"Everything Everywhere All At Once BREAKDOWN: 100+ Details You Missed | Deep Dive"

And he said he had to run around the house or run around wherever he was practicing like a squirrel.
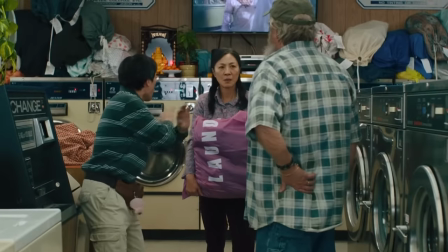So here we see Raymond go from squirrel to eagle, leaping and flying across the room.
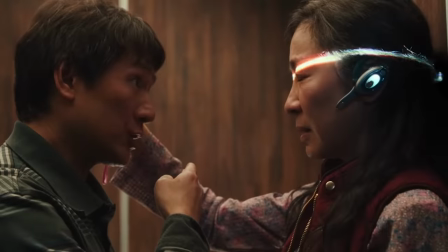He grabs something from the register there, which may be one of the Bluetooths that he later gives Evelyn, maybe the umbrella that he later used to block out the elevator camera.
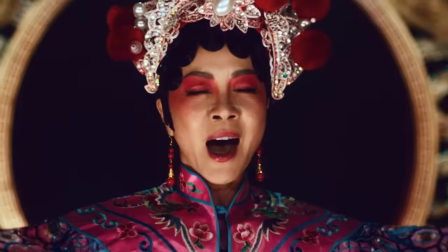Downstairs in the laundromat is a flyer for Evelyn's voice lessons since she's also a singer and a claw game called grab everything with a
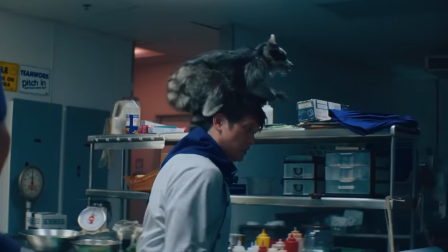raccoon cowboy another raccoon nod who claws at hair to puppet a person to grab tools and for evelyn in this movie a metaphor for how she's able to grab
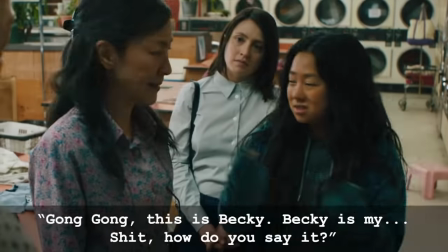hold of everything joy tries to introduce becky to gong
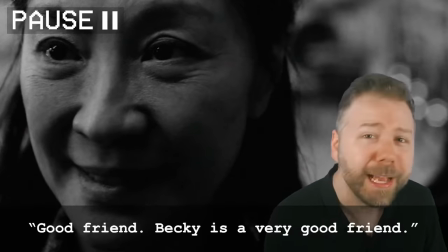evelyn physically steps in front of becky blocking her out of the frame and weaponizes joy's
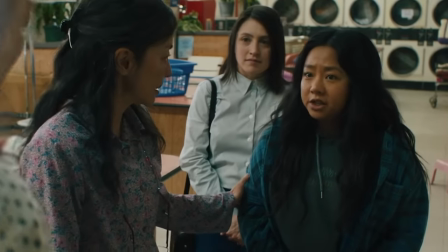struggles with chinese against her now a little detail here evelyn always speaks cantonese to her father,
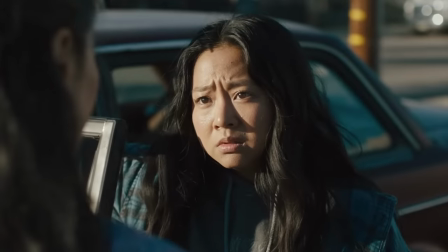but speaks Mandarin with her husband. So it's not even Joy's fault entirely that she has this language barrier with Gong Gong, because around the house, she only ever hears Mandarin.
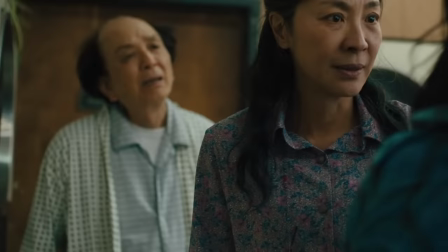The only link to Cantonese would be her mother. So that makes Evelyn both a physical and a linguistic barrier.
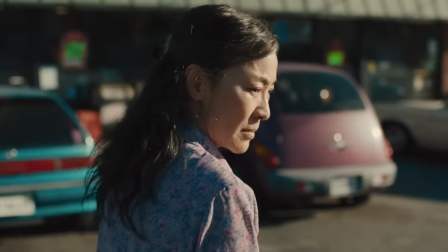And after finally getting that moment with Joy, but using it to call her fat, Michelle Yeo follows it with these beautiful, subtle turns back at her daughter, showing that she's not heartless. She knows that she hurt Joy in that moment. She just doesn't know how to make her happy. And the Daniels include this closeup of Joy crying in the car,
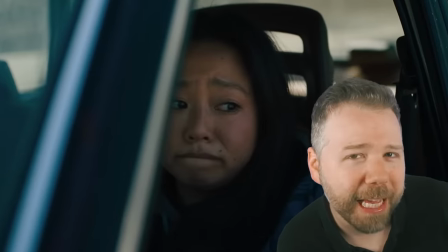but notice that it's framed that we do not see becky in the passenger seat that's because this was a pickup shot
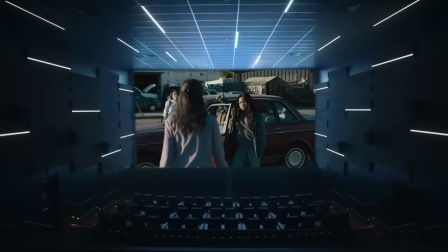that they added later when test audiences didn't get it first that this was a mother-daughter story so they added
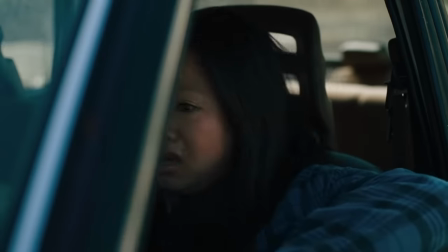this insert and only needed stephanie's suit for it stephanie gives such a shattered performance that it stays with us throughout the first act without any
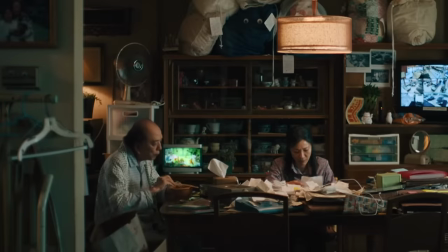new dialogue needed even but now in the home you can see waymond has put up more pairs of googly eyes on the laundry bags overhead and this was
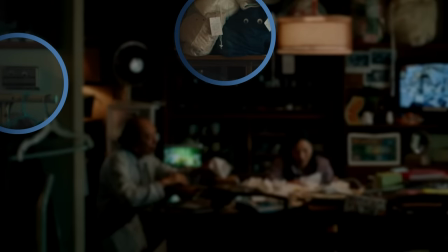not there before but on the thermostat on the left of the frame because he knows that evelyn will turn off the ac
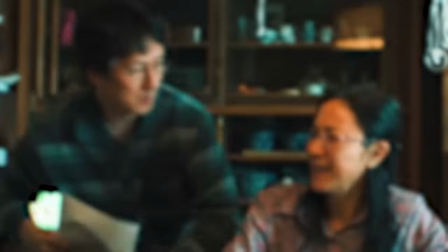when they leave and he wants to cheer her up on the way out the door he knows he won't ever look at her for that so he has to put these
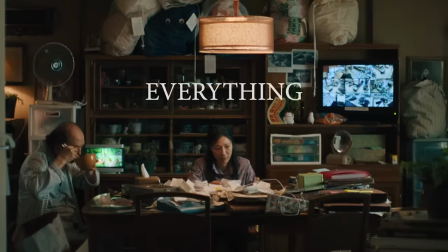surrogate eyes everywhere he asks yes this movie breaks up the title but
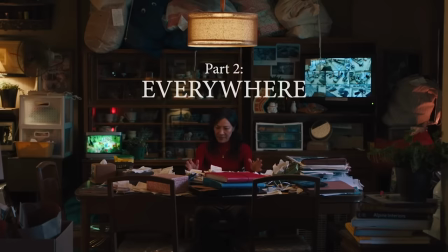not even in even thirds throughout the movie like the second part of the title comes as we break into the third act at about an hour and a half into the movie and then the third part of the title comes
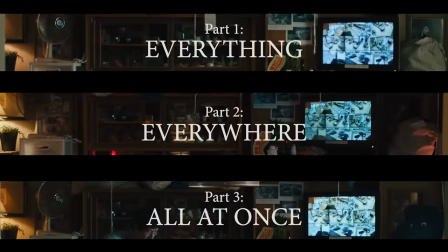at the very end of the movie so in this way the three-part title of the movie is its own solution everything is
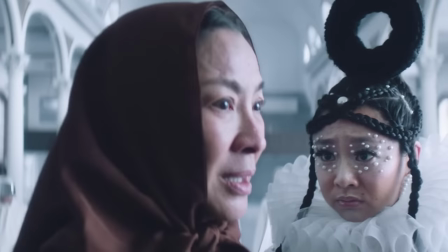Evelyn's crisis everywhere is where Jobu Tupacchi pulls her apart to in the darkest part of the movie,
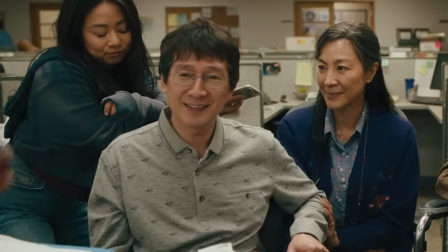but then all at once is Evelyn's ability to balance all of that in the final scene. So from here we shift to the next bagel tier, the IRS office.
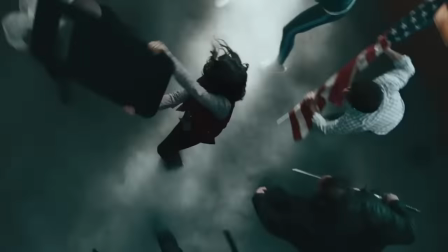On the drive-in they pass a pizza sign spinner, foreshadowing another alternate life path Evelyn will jump into later to know how to weaponize the riot shield.
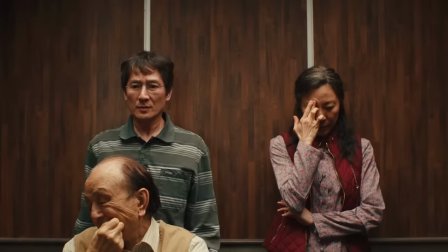In the elevator, Wayman shifts to Alpha Wayman and gives Evelyn these two Bluetooths.
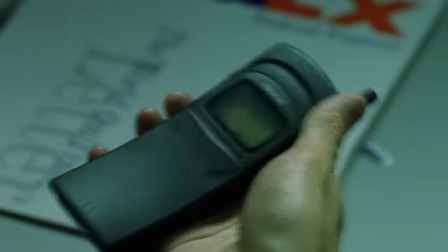As a Matrix homage, this is really the story beat that Morpheus activates Neo with a cell phone to escape federal custody.
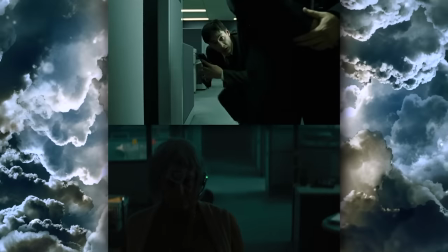Actually we see this again later when Evelyn crouch crawls from cubicle to cubicle.
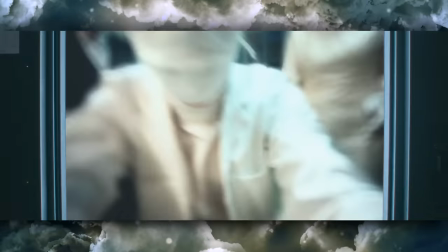Evelyn sees her current life path framed by the opening elevator door, which is a pretty clever way to give this a 4x3 aspect ratio,
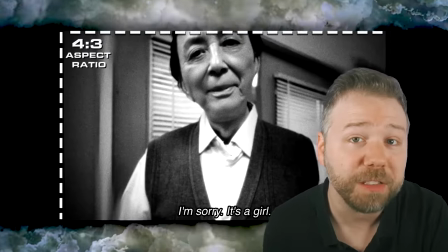which the Daniels chose for all flashbacks to give those a more home movie aesthetic.
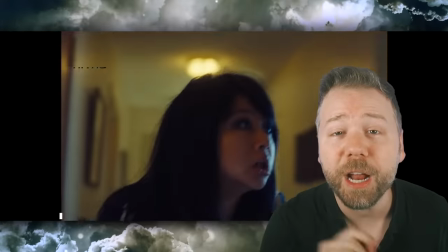We hear recurring things as the floors ascend throughout her life, including a quick flash of teenage goth joy in an argument with Evelyn,
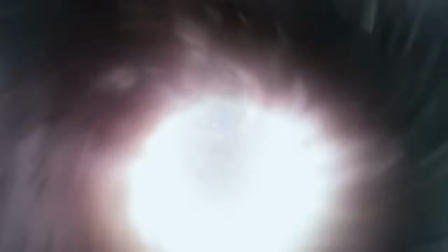holding a black key ring band, the black everything bagel, making its first sneaky cameo.
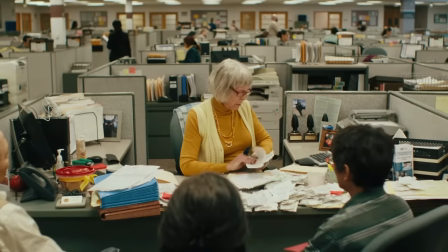Jamie Lee Curtis plays IRS auditor Deidre Bobidra.
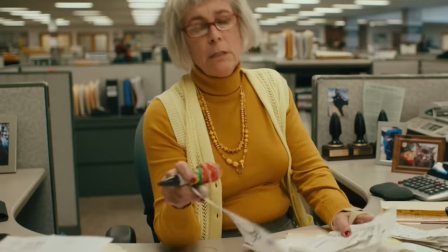Amazing character name, Banana-Nana-Fofitra, and her banana yellow outfit was inspired by a real photo of a Cincinnati IRS agent 2005.
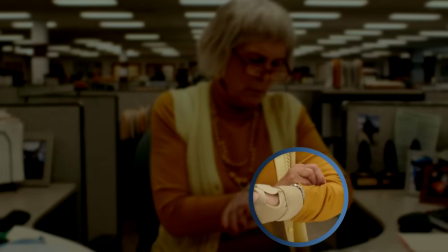Now, she has this brace on her wrist, and it's apparently Jamie Lee Curtis' choice to put the wristwatch over the brace.
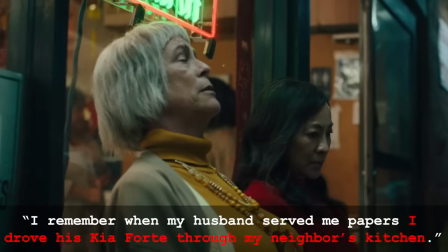But we assume this brace is from, like, Carpal Tunnel, from, like, auditing everyone. But it actually might be from her crashing her husband's car into her neighbor's kitchen, which she brings up at the end of the movie.
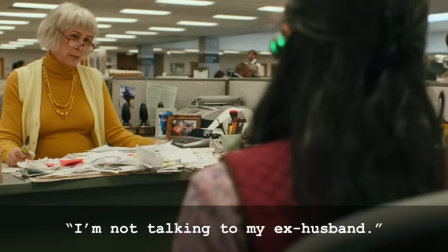And she alludes to here if you listen closely.
I'm talking to my ex-husband.
And of course, they foreshadow the butt-plug-shaped trophies.
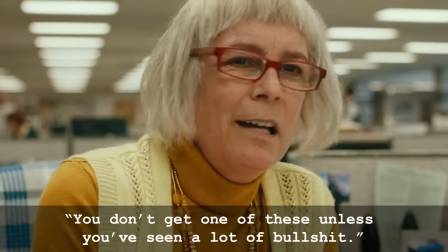You don't get one of these unless you've seen a lot of bullshit.
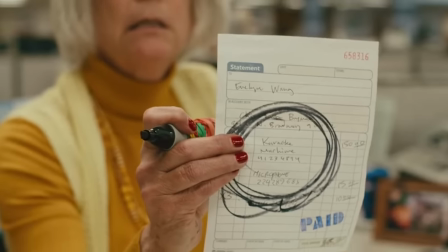Deidre circles Evelyn's karaoke machine receipt, and she makes a thick black bagel with Evelyn's karaoke memory at the core of it.
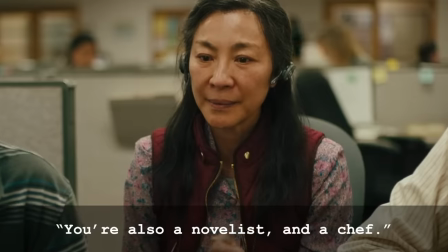Deidre scoffs at all of Evelyn's hobbies.
You're also a novelist, and a chef, and a singing coach, and a watsu technician.
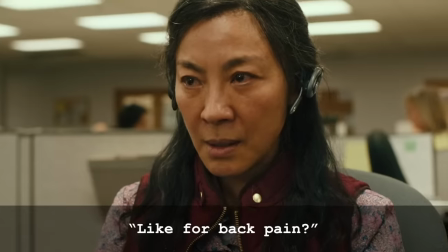I'm sorry, what is watsu? Like, for back pain?
Ah, these are actually alternate life paths that we see Evelyn have.
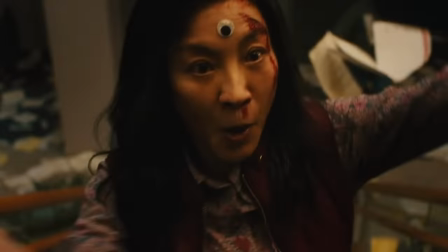Opera singer, chef at Rakakuni's restaurant, even a back pain expert. She defeats one alpha with a spinal adjustment.